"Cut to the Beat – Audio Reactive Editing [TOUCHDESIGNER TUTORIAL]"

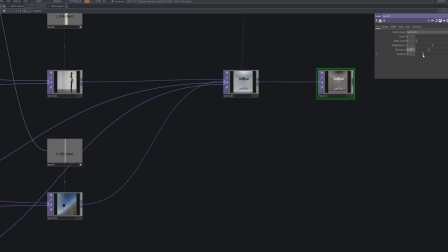We use a level top to fine-tune the color and contrast of our output.
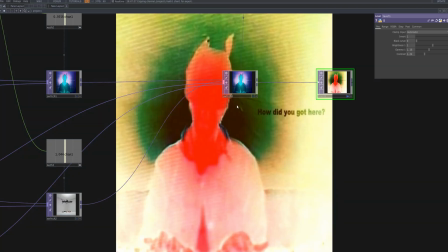By adjusting brightness gamma and contrast, we can give the visuals a stronger and more experimental look.
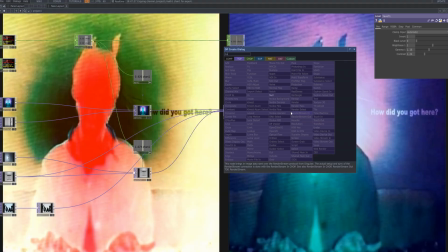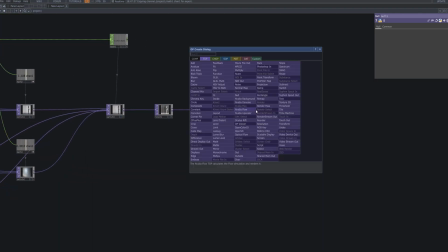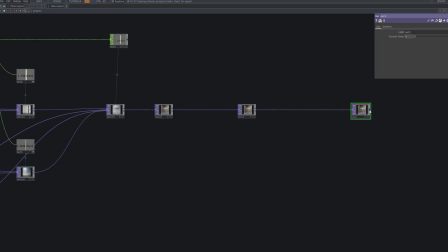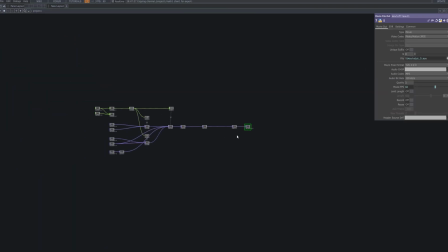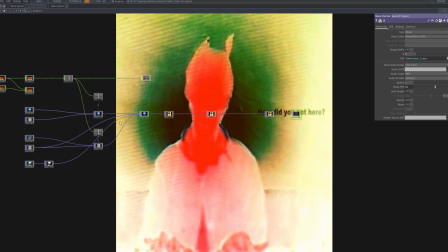Finally, we use a movie file out top to render out our final video.
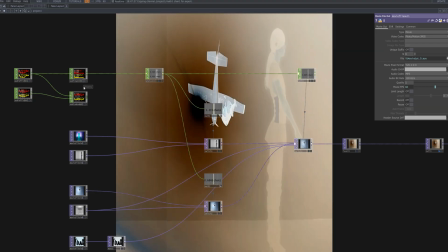By setting the resolution, frame rate, and codec, you can record the visuals directly to a file synced perfectly with the music.
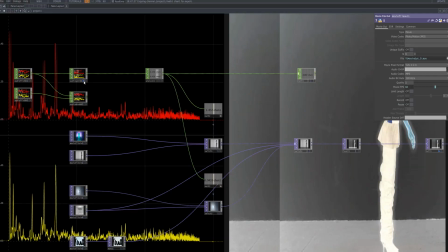And with that, our audio reactive cutting system is complete.
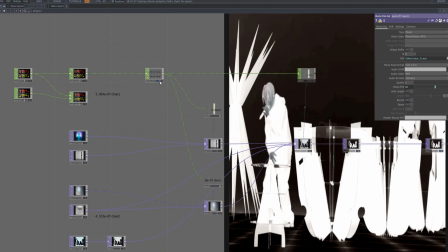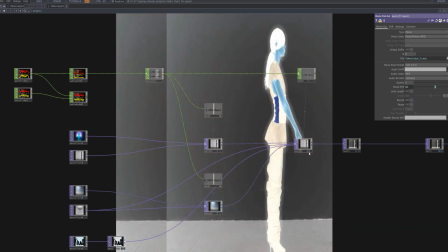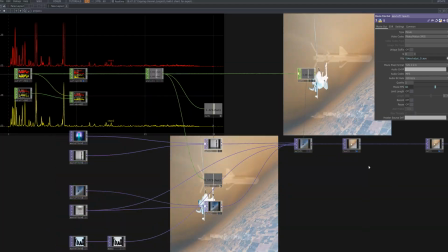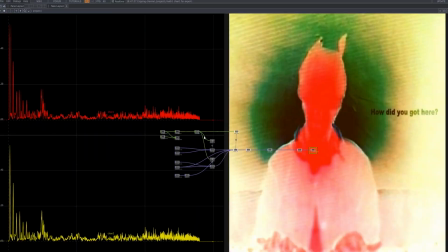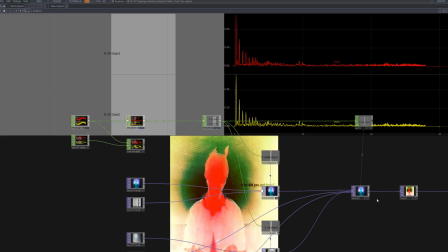And that brings us to the end of today's tutorial, where we built an audio reactive editing system that automatically cuts to the beat.
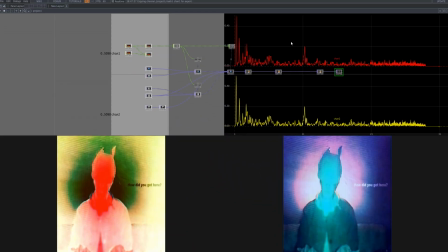When visuals and music are synced together as one rhythm, the result is far more immersive and powerful.
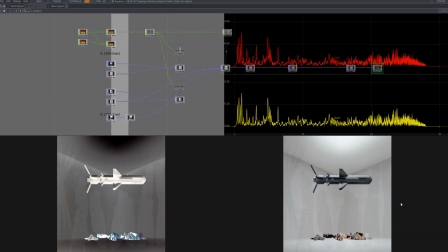I hope this walkthrough has sparked new ideas and inspiration for your own creative projects.
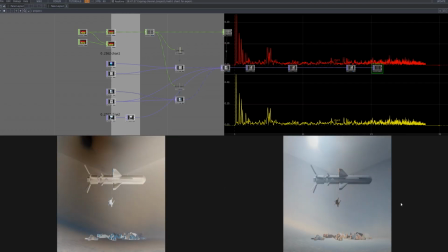Thank you for watching, and I'll see you in the next tutorial.